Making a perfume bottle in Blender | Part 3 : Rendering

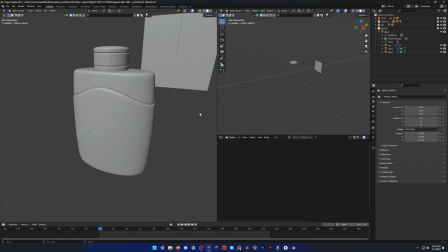Alright, welcome back everyone to part 3. Today we're going to be doing some renders with our perfume bottle here.
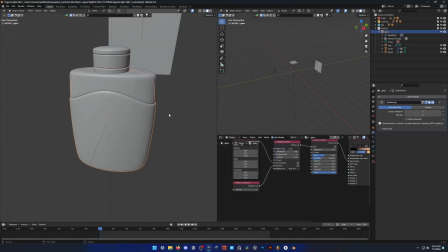So in part 1 we did the modeling, and in part 2 we did the shading.
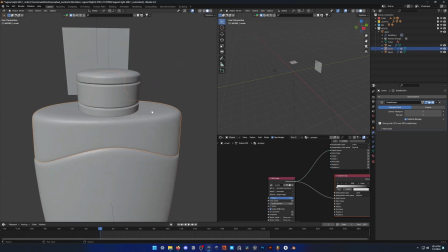So now it's time to actually output some images of this thing.
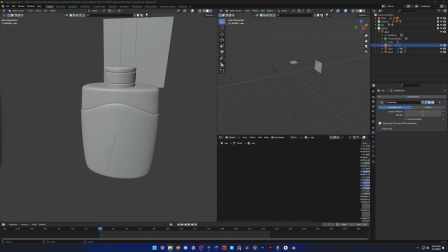So I went ahead and made a little mood board of what I want to make.
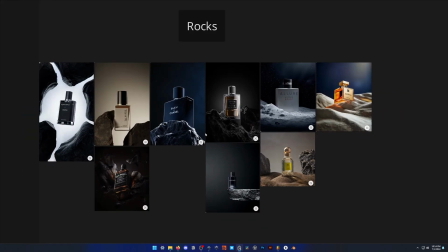So the first image is going to be a render like this with some rocks and some sand. I thought, the bottle being like black, orange, and yellow made me think of the desert, and so I think I'm gonna go for something with a desert kind of vibe.
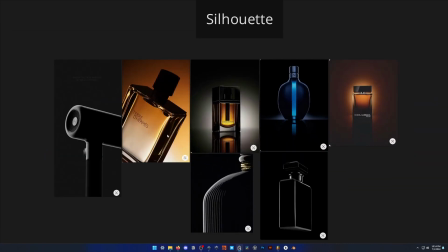And next shot is going to be one using only a backlight like this. I think that could look pretty cool with the colors on our glass and everything.
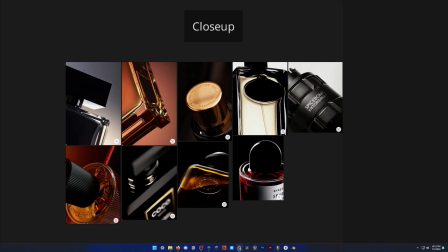And finally a close-up, so either something like this,
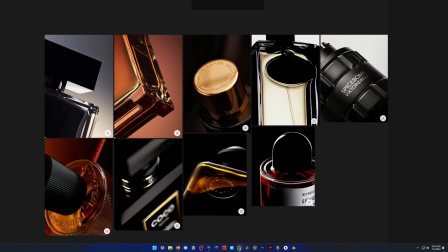focusing on the logo, or maybe something a bit more abstract like this one or this one. But the bottle is quite smooth, so I'm not sure if we're going to be able to get some really nice refractions like this.
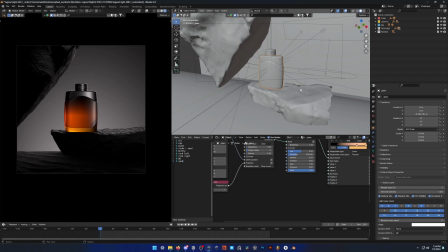We'll see. Okay, so let's have a look at our first scene here.
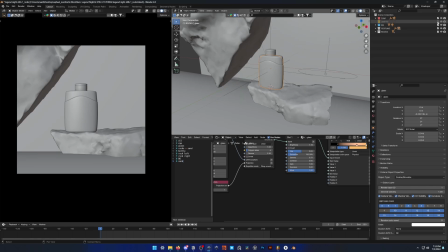So I'm going to start with what's actually in the scene, so let's get rid of the lights and have a look at these rocks here.
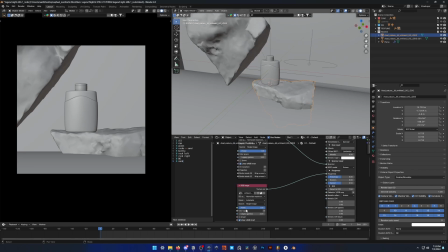So I grabbed these from Quixel Bridge or Megascans. And yeah, it's pretty straightforward. You can look up tutorials on that on the internet.
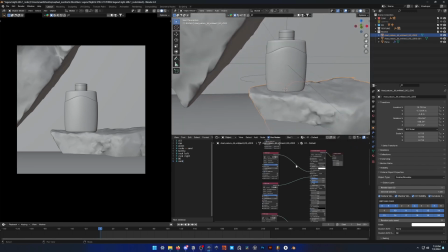Just be aware that
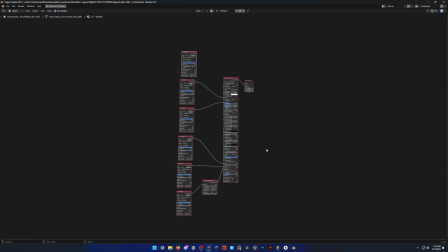Bridge normally, when you export to Blender, gives you a material setup for cycles, but it doesn't work for Octane. So you're going to have to go into your folder and find where the files are downloaded,
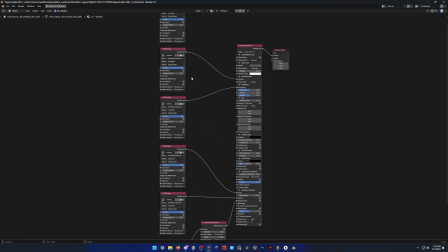and then import them in and, make your material by hand, but it's pretty quick.
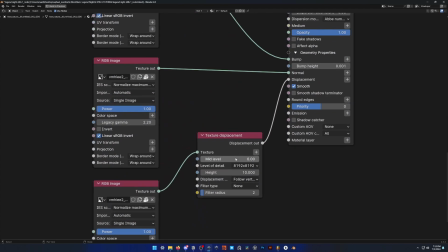Another thing for the displacement, I've noticed that the mid-level tends to be at 0.5 for most of the stuff on Quixel Bridge, but sometimes, like in this case, it's actually at 0, so watch out for that. And also, you need to go pretty insane on the height.
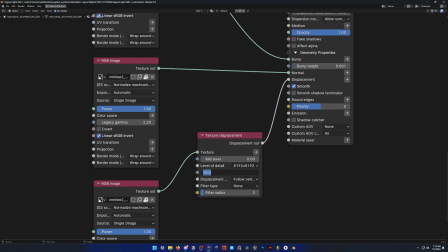Usually like 0.01 is pretty good for displacement maps, but yeah, for these, for some reason, you need to bump it way up, so just be aware of that.
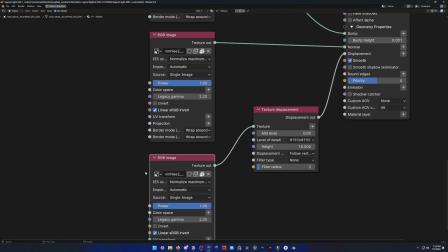And make sure you bring in, sometimes it will give you a displacement file that's JPEG or PNG and an EXR, so make sure you use the EXR, otherwise it's not going to look good.
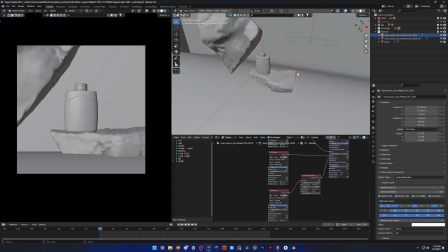So that's where I got the rocks, and I just kind of cut part of it off because I didn't like the shadows it was casting, and just arranged it so my bottle sat on it pretty well,
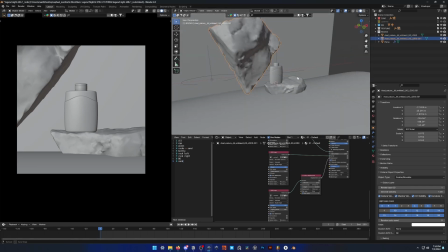and then just duplicated it to add another element to my scene with Alt-D, so they're linked copies.
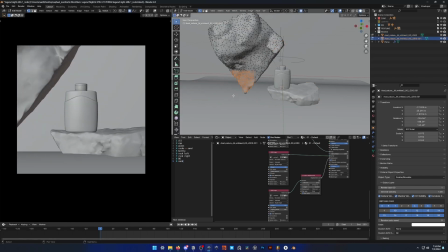If you can see, yeah, they're like the same mesh, just duplicated, so that saves a bit on render time, I believe.
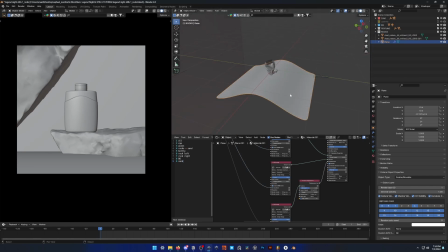And yeah, nothing too fancy here. For the sand, I did some like this, because when you have it flat,
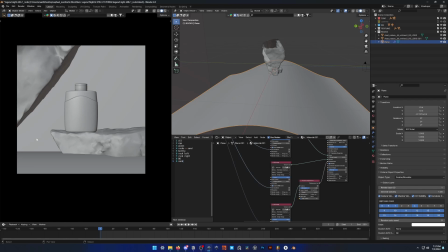like you can see it go off into the background and it just clips off. It doesn't look great.
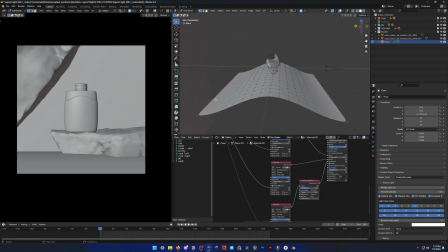So yeah, I just made this by grabbing the two edge loops at the end, and with proportional editing, you can like move them up like this to make a kind of a wave shape,
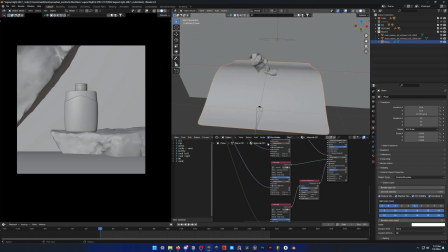and that works pretty well. As for the sand texture, I also got it on Quixel Bridge,
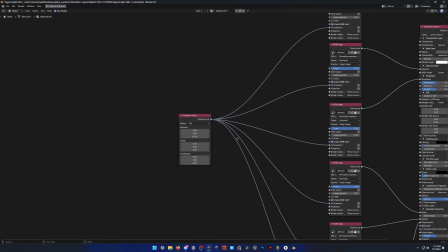and I just plugged in a transform value to everything to scale it way down until it looked right.
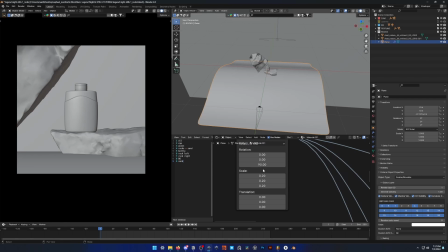So yeah, and using this technique, I also rotated it by 90 degrees, just so it looked better with the little waves.
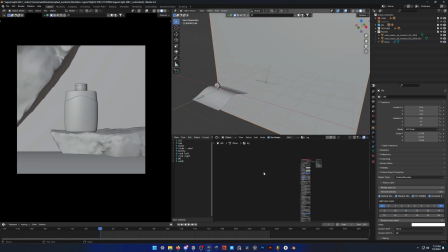Alright, and for the background, it's just a plane with a material on it, just a base material,
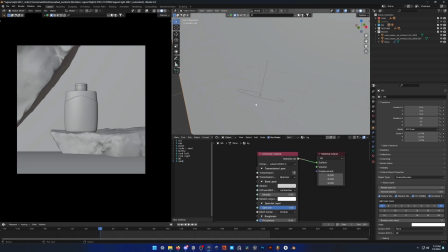and a light pointed at it. I made sure to make this an ellipse because I wanted a kind of a round shape to my background light.
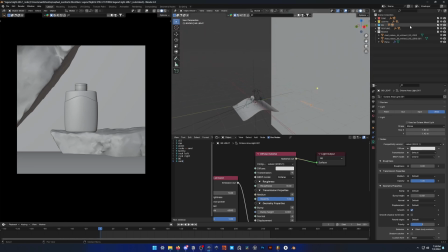And yeah, so let's move on to the lights. Actually, let's have a look at the camera real quick. Nothing special. It's 150 millimeters, which is pretty high, and there's no depth of field or anything.
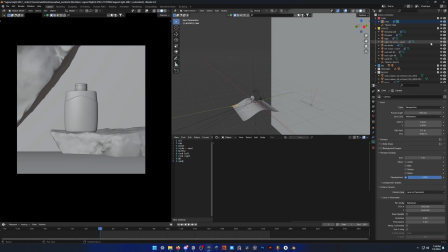Don't really need it in this scene. So the lights, you can see I've got a bunch of them. I'm not using an HDRI in this scene because I wanted the more control over the shadowy areas.
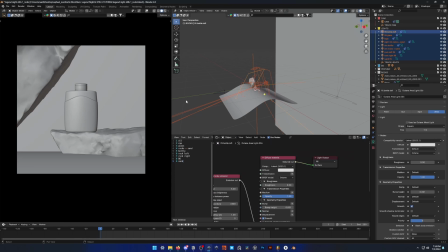And yeah, when you use a HDRI, it tends to kind of fill in everything, and sometimes that doesn't look great.
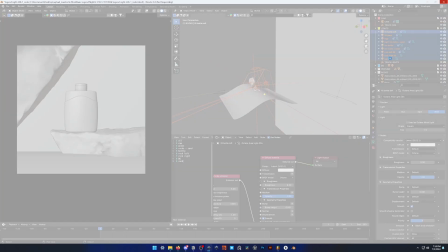So I've got a ton of lights here, and I'm going to go through them and tell you what each one does.
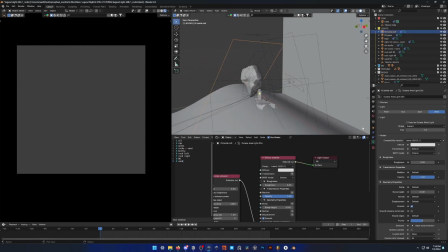So in this scene, I used light passes a lot, or light passes.
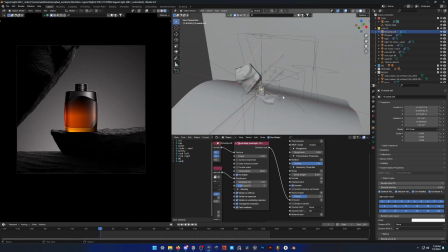Yeah, light pass ID. So in Octane, you can, I believe it's now in cycles as well,
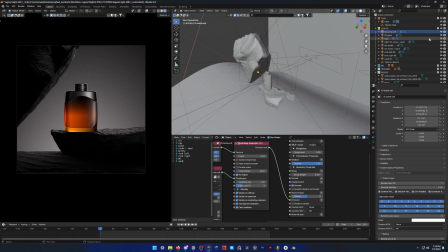but you can essentially tell a light, if I look at just one here,
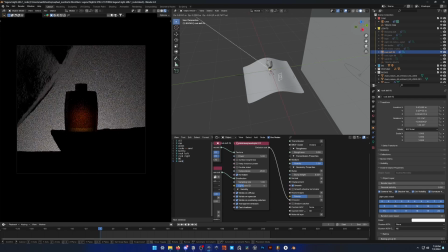like this one. So this light is only affecting my rock on the left here and nothing else. And this is really useful when you want like really precise control over your lights.
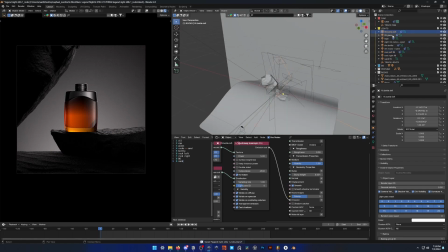So let's have a look. Let's do the lights one by one.
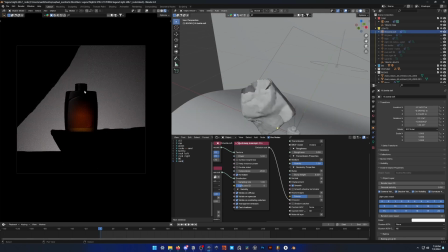So I've got this one, which is just a very subtle kind of fill on the bottle on the left here.
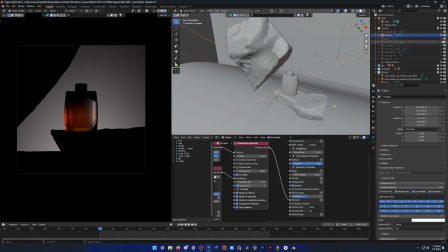I've got this one on the right, which is affecting only the glass because I've got a separate one for the logo. So I wanted the logo to stand out more. And yeah, I used two different ones because, let me see.
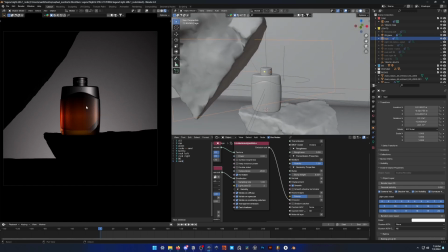This one for the logo, it looked great on this upper part, but then on the glass, you could see the reflection if I actually do that right now. Yeah, you can see the reflection cuts off here, so I would need to make this bigger, but then it didn't look that good up here anymore.
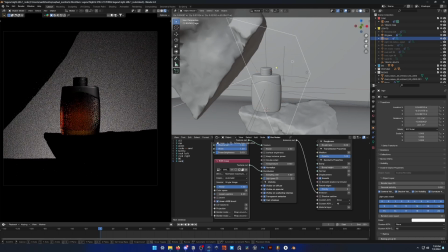So I just did two different lights and try to line them up more or less so it kind of made sense still.
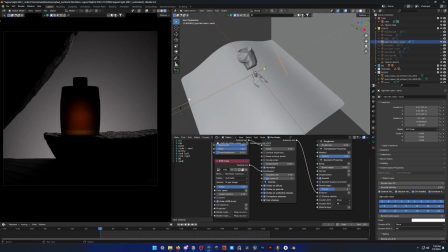Then I've got a rim light behind everything, just on the rocks and the sand here.
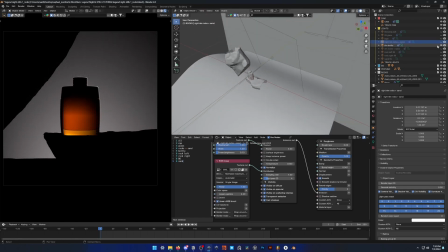I've got a rim light on the bottle itself. I've got another rim light on the rocks and the sand.
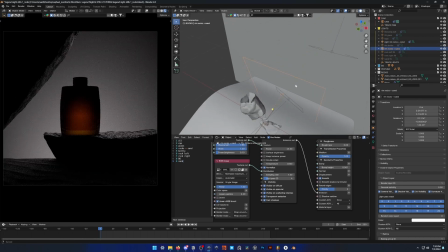So I've got one that's like really big and right behind them,
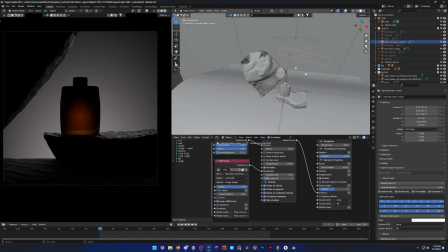and then one that's way smaller and kind of off to the side a little bit and gives this really cool effect. So next up I've got a bit of it's not quite a fill, but just to add some more light on the rock on the left here, and same thing for the rock on the right.
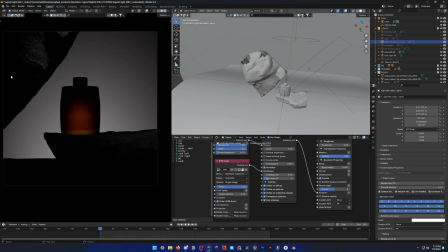It's very subtle, but it just takes these front faces out of complete darkness and gives them a bit more texture, so that's cool. And also one for the sand. So if I put everything back on for the environment, this is what it looks like.
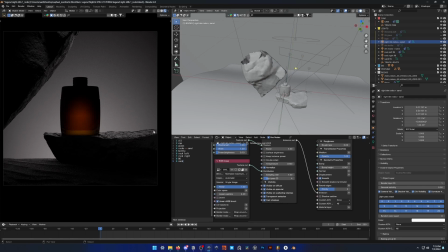So we've got our rims giving us lighting on this flat part here and this part here, and a little bit on the back of the sand, and then our other lights are just here to add a little bit more light to these areas in the shadow here,
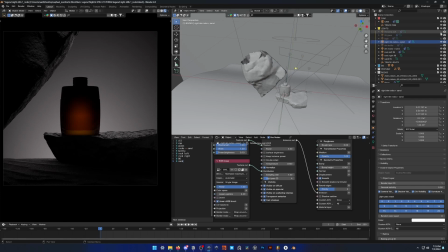and yeah, give it a bit more depth. So this is what everything looks like all together.
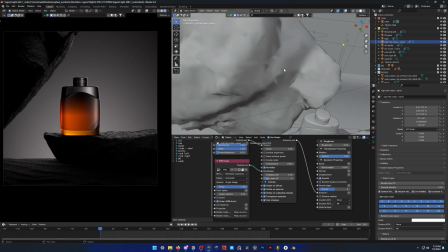Now you do want to be kind of careful, because when you use this technique and you go this far, like pretty much every object has its own light.